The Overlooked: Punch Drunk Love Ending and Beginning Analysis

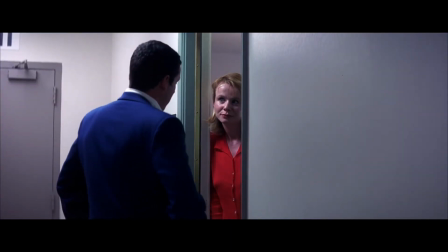501s
Barry returns to Lena's apartment and tells her everything about the phone sex episode, Dean's goons, and begs her for forgiveness,
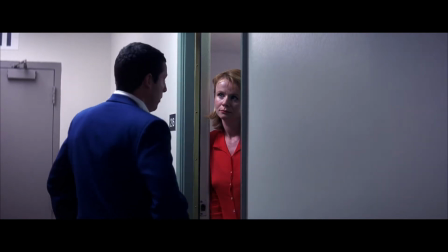509s
pledging his loyalty and to use his frequent flyer miles to accompany her on all future business trips in just 6 to 8 weeks.
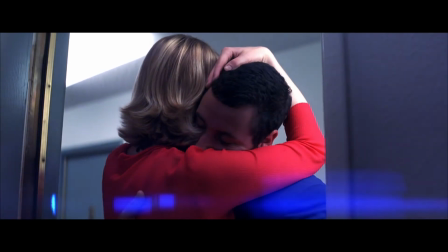517s
She was upset he left the hospital, but eventually agrees, and they embrace happily.
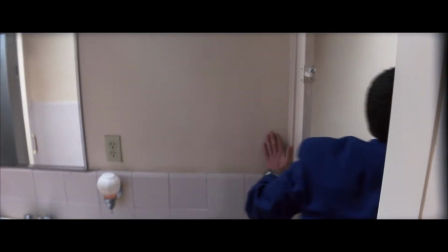524s
Basically, Barry is a man trapped by his own anxiety and loneliness. He finds power in love he thought he could never have.
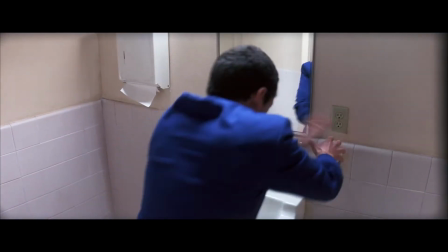531s
He becomes open and honest. He finally takes control of his relationship with his sisters and anyone else who might stand in his way.
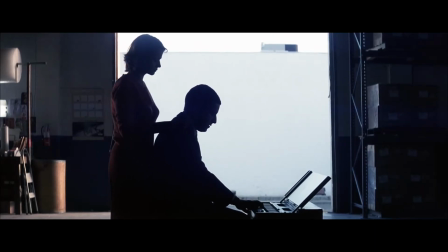539s
So instead of talking to you about making of, the history of this movie and that sort of thing,
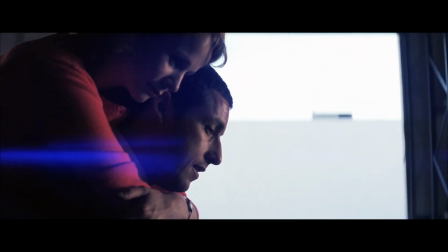545s
I wanted to talk to you about the film itself and its true artistry. The joy of this film is in the color, the framing, and the sound.
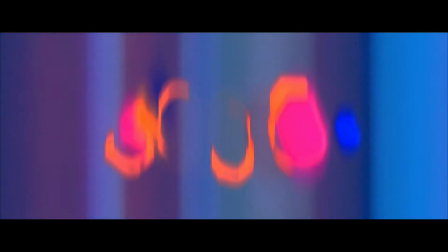552s
Barry is the lonely blue boy, as typified by his blue suit, but look closer.
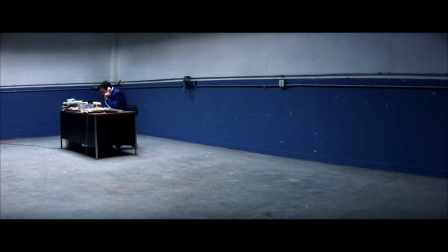557s
Depending on his emotional state, he'll have a different colored tie.
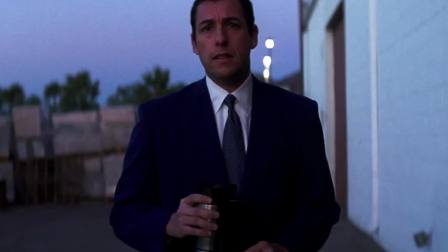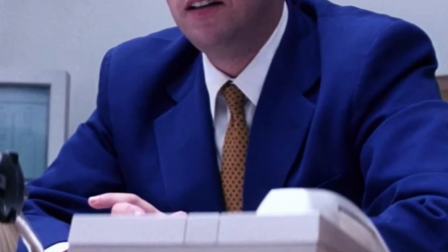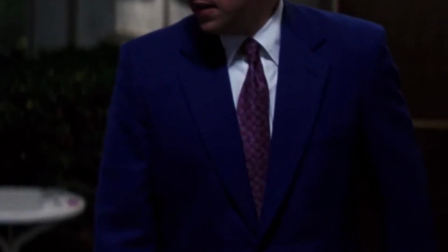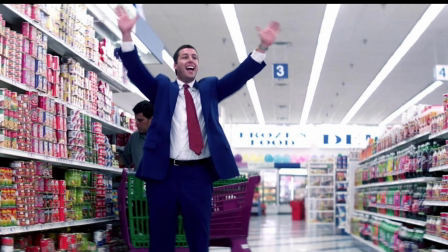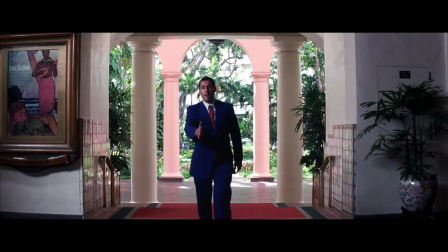592s
Lena is typically wearing red, and so is Barry's tie when he meets her. Visual literacy is powerfully used in this film through color and sound.
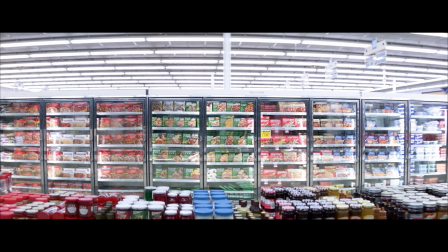601s
The bright colors in this film are both expressional and emotional. The role of color works on multiple levels of emotions.
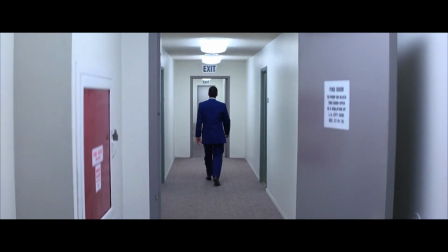608s
Like Plinkett says, you may not notice it, but your brain does.
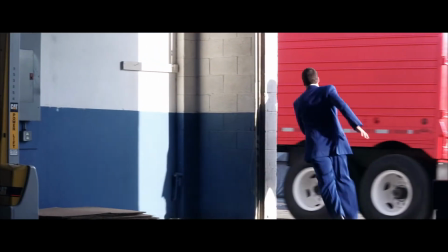613s
Visual and audio expression in Punch Drunk Love hits you on various levels.
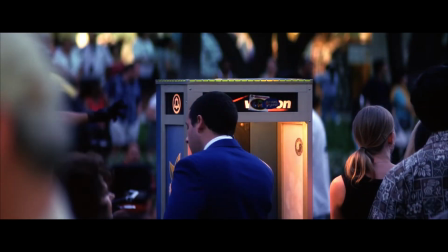618s
It's why some movies have endless repeat value, while others
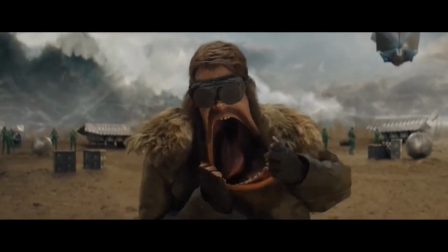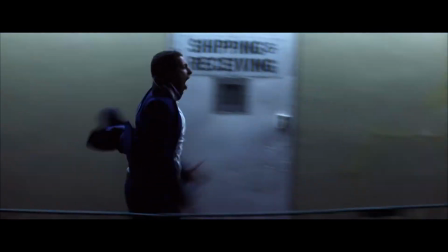627s
don't. Anderson uses a few specific colors to express emotions in them: blue, red, and white.
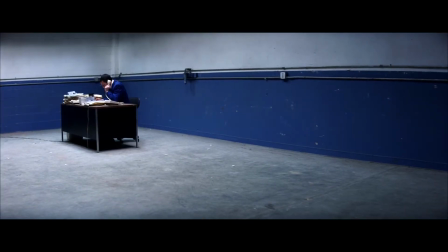635s
Watch this film and note when these colors show up and what's happening in the scene. Blue is most prominent as Barry is the protagonist. It reflects Barry's loneliness. Barry is the sad blue boy in this story. It starts out showing how small he feels in the world, nearly disappearing into the wall.
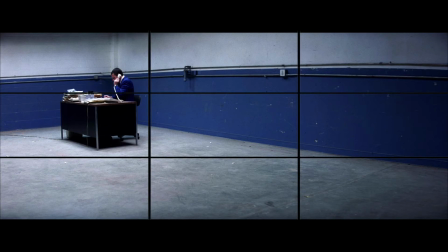654s
The rule of thirds is in full force in this opening shot. Barry all but disappears in a forced perspective angle. Aside from the color, he's hunched over, talking almost too quiet. He looks weak, at least emotionally.
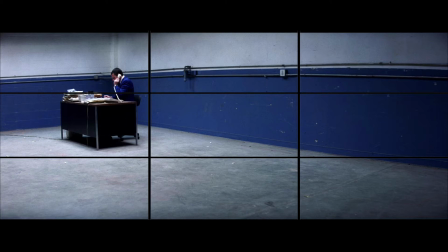667s
The lighting bleeds into darkness. We see he's lonely, shy, overlooked, small.
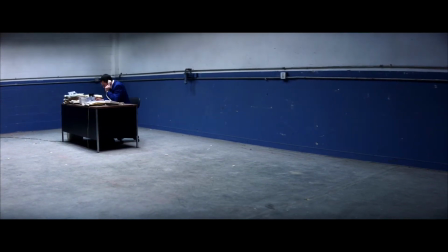674s
This is a great opening shot that has so much emotional information and is very subtle in how it goes about it. We're showing pure sadness. In the shot, Barry is talking about the frequent flyer miles on the pudding.
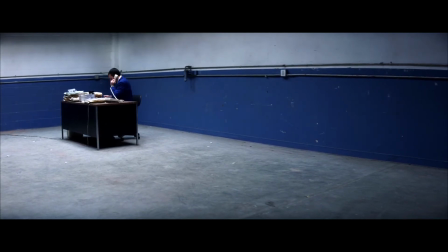687s
He's already making plans of escape. His sisters and his anxiety make him feel like he needs to escape, but he really can't escape himself.
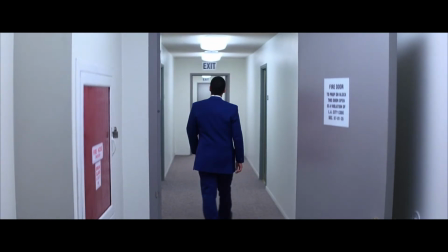696s
Later, the color blue is used in a lot of different ways. When he leaves Lena on their first date, all the exit signs are blue.
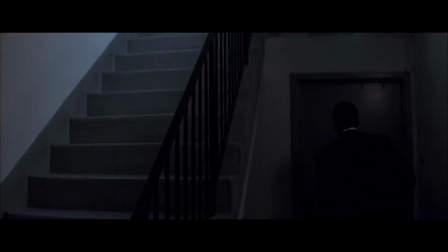704s
At one point, he goes out the wrong door and the outside is bathed in blue.
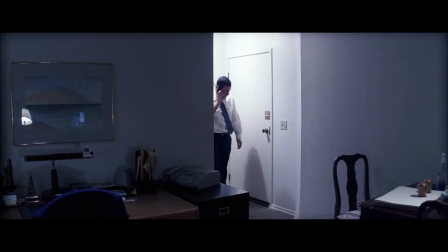709s
Blue is where Barry is, but it's also where he shouldn't be. When he's at his lowest and calls the phone sex line, even his tie is blue.
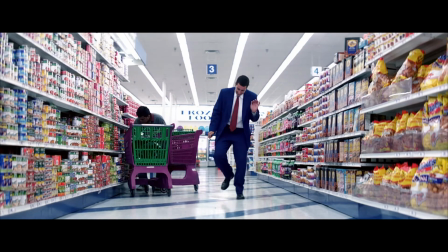718s
Red is the most expressive and prominent color expression of Punch Drunk Love.
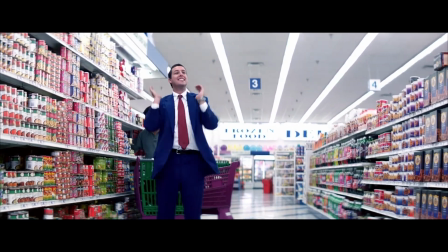723s
It represents the most positive aspects of Barry's physical and emotional character.
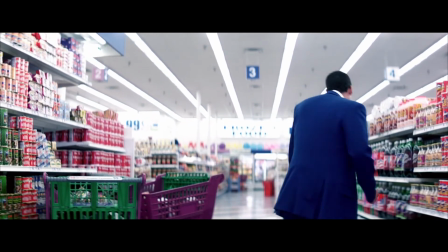728s
Red is freedom, opportunity, and ultimately happiness for Barry.
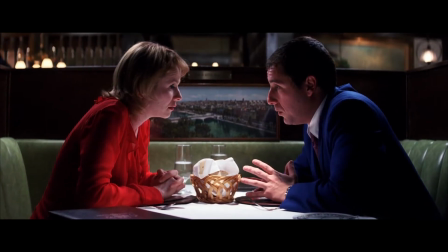733s
Red is the color dress worn by Lena when they first meet and on their date,
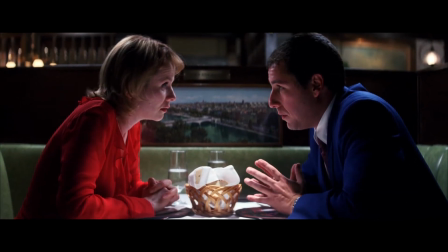737s
but it also acts as the color which leads or guides Barry to happiness.
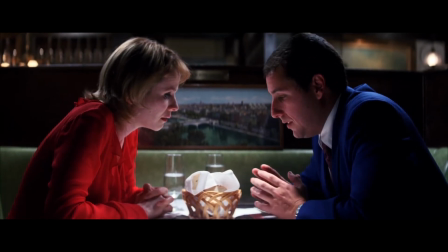742s
Red, which is typically used as an opposite of blue, is nearly always worn by Lena, and almost always lights the path Barry should go.
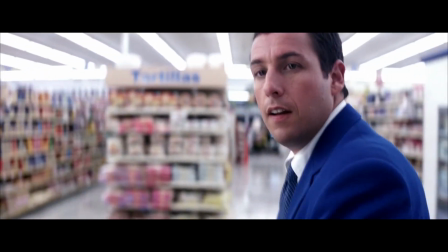751s
When he goes to the grocery store, he's followed in parallel distance by a blurry woman in a red dress.
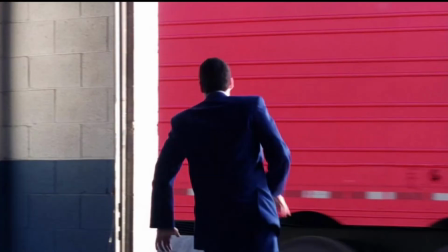761s
When he decides to go to Hawaii to find her, a red truck passes by as if heralding his good choice.
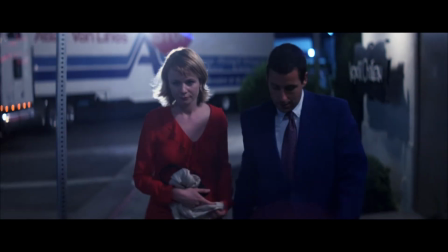767s
Even when he starts to make a bad decision, a red stop sign is there.
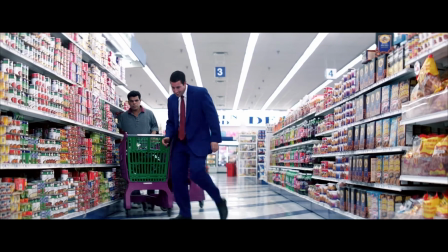771s
And when he's at his most happy and hopeful, as he's shown dancing in the supermarket, his tie is red.
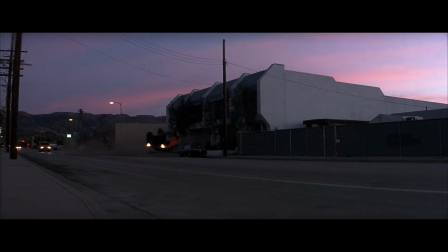778s
This all starts out with a bang when a red car crashes in front of him spectacularly.
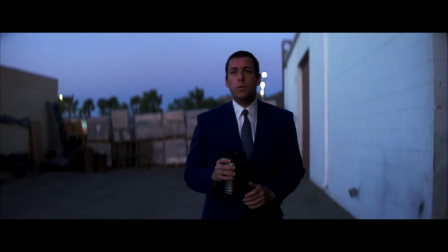783s
Then a moment later, a red taxi drops off a harmonium on the street.
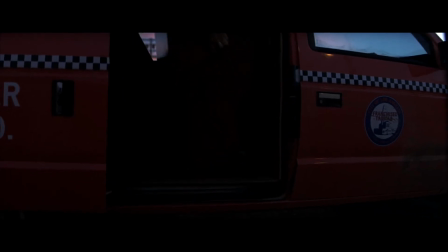787s
These represent Lena and the sudden change coming to his life and what is available to him: harmony, love, happiness.
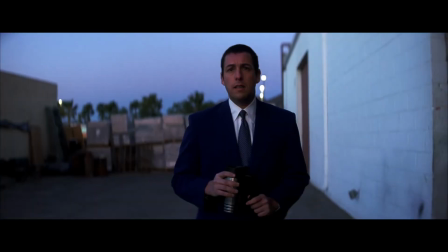795s
Sudden and not without some damage to get there, but it's coming. Finally, there is white.
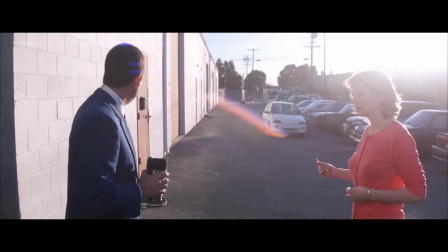802s
This one color is a lot more complex. It's used with both colors sometimes to contrast either the red or the blue.
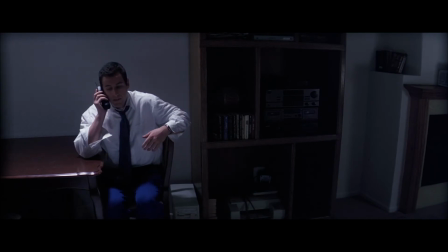809s
Take his blue suit and white shirt. It expresses Barry's physical state or his isolation.
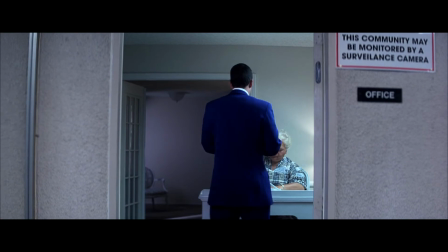815s
Sometimes it seems to be engulfing him.
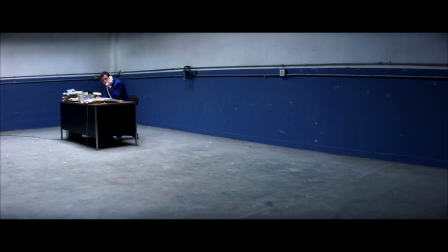818s
Take that opening shot where Barry's physical state, isolation, blends in with his emotional state, loneliness. Isolation is white, loneliness is blue.
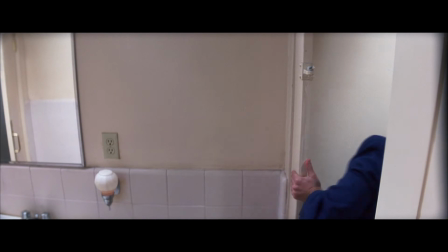829s
When he completely loses it in the bathroom, he's surrounded by white, isolated but enraged and trapped.
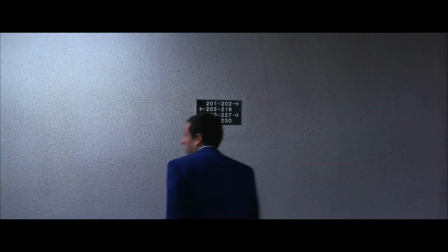836s
This motif of being trapped comes around again when he desperately tries to find Lena's apartment, and he's totally wrapped in white.
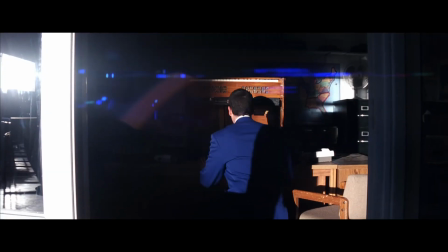845s
Sometimes white light will only shine on Barry, isolating him in the frame.
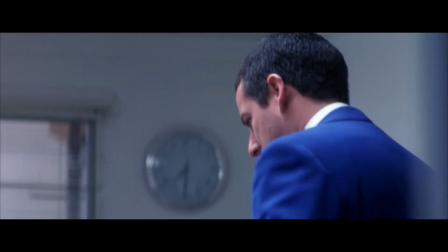850s
Some other colors you might notice are yellow and purple. Yellow probably most represents intensity.
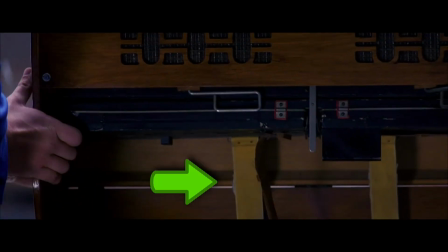857s
Could be happy, could be fear. When Barry first plays the harmonium, you can see it, but the best is during the parade in Hawaii.
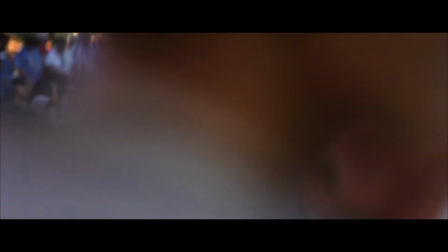866s
When Barry finally gets a hold of Lena's room after a comedic beat, the yellow light turns on in the phone booth.
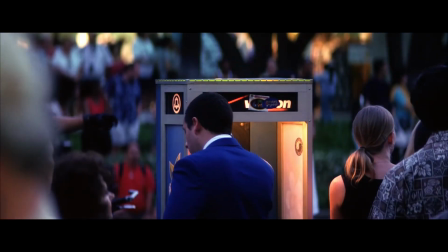872s
Even the parade goers cheer.
Lena!
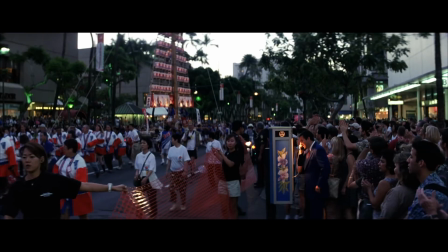876s Hi, this is Barry Egan!
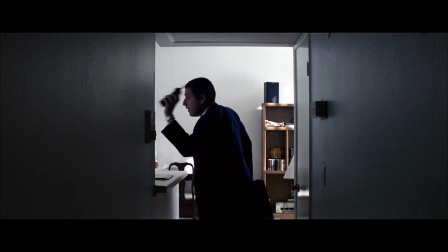881s
On the other hand, when the phone sex operator tries to extort money from Barry, his tie is yellow with colored dots.
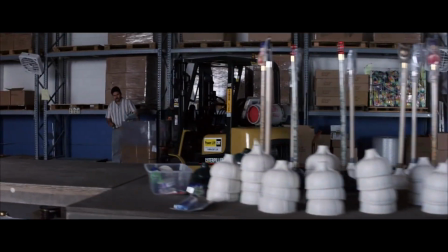889s
Chaos. When Lena visits Barry during this particularly chaotic moment, her dress is purple, red mixed with blue.
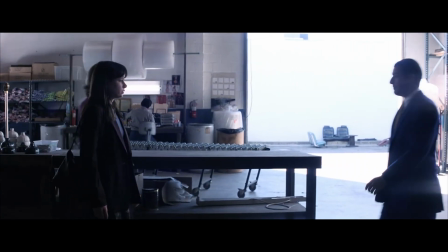897s
You could see that as she's not certain of him quite yet, or that she really wants him mixed into her life.
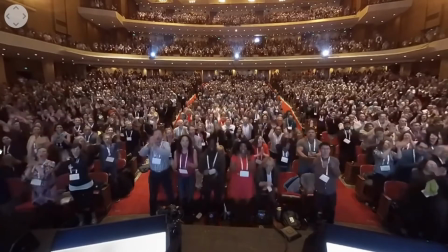904s
It's up to the viewer to decide. What a concept, to not have everything spelled out for you.
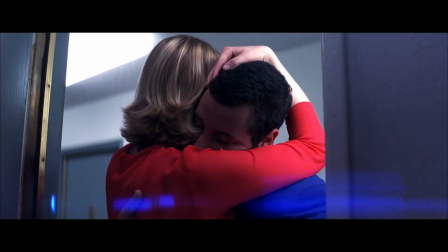911s
Lens flare is amazing in this movie and not used as a cheap effect. Maybe this guy could get some tips from Paul.
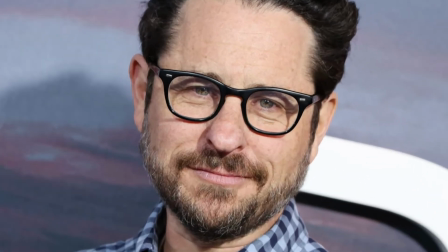921s
It's used as emotional expression. For instance, when Barry first meets Lena,
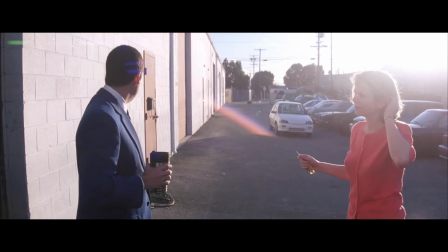927s
She's bathed in light. The lens flare uses blue and red highlights respectively, pointing at each other.
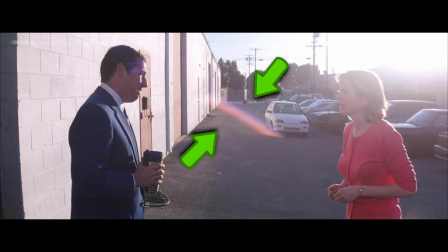934s
It's practically beckoning Barry towards Lena. Sound is also great in this movie.
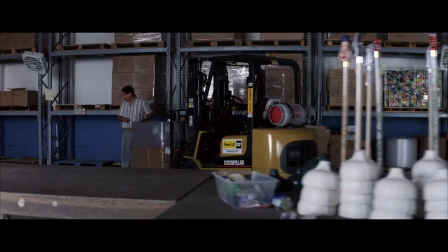940s
When the chaos starts in Barry's life,
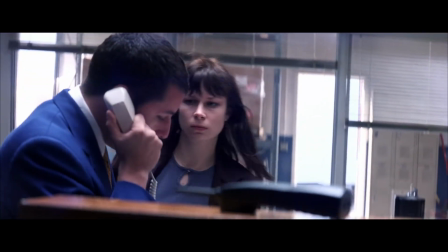942s
where Lena and his sister visit him while the phone sex line is extorting him and the business is having issues and the music gets this weird, chaotic,
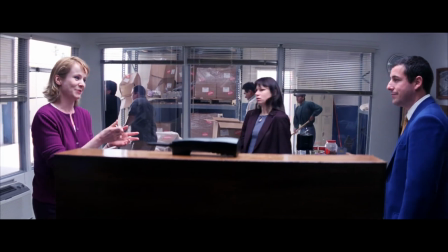950s
percussive rhythm, it perfectly gives you the frantic nature of Barry's emotional state.
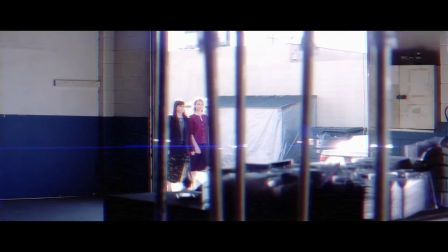960s
This is audio and visual anxiety.
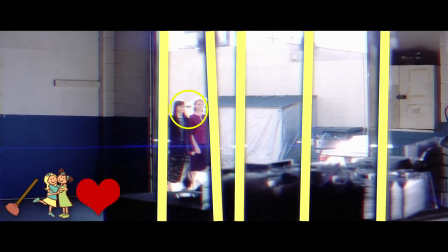964s
Entertain the Elk did a great job of showing how these elements of his life come crashing into each other.
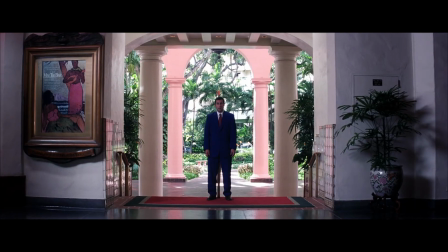970s
I put a link down below. Another great shot is when Barry finally meets Lena in Hawaii.
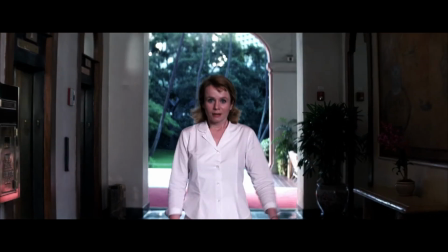976s
He's overcome his sisters and his own fear.
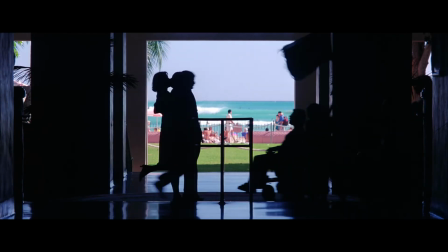979s
He still has to slay the dragon, the phone sex extortionist, but he has overcome his fear and his indecision.
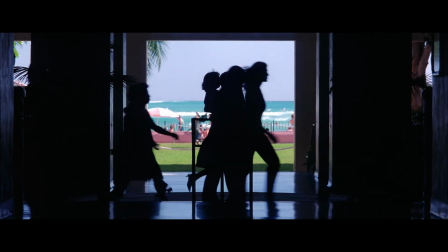987s
He makes a quest and he gets the girl. And even though he started in with an awkward handshake, he is rewarded with her embrace and kiss.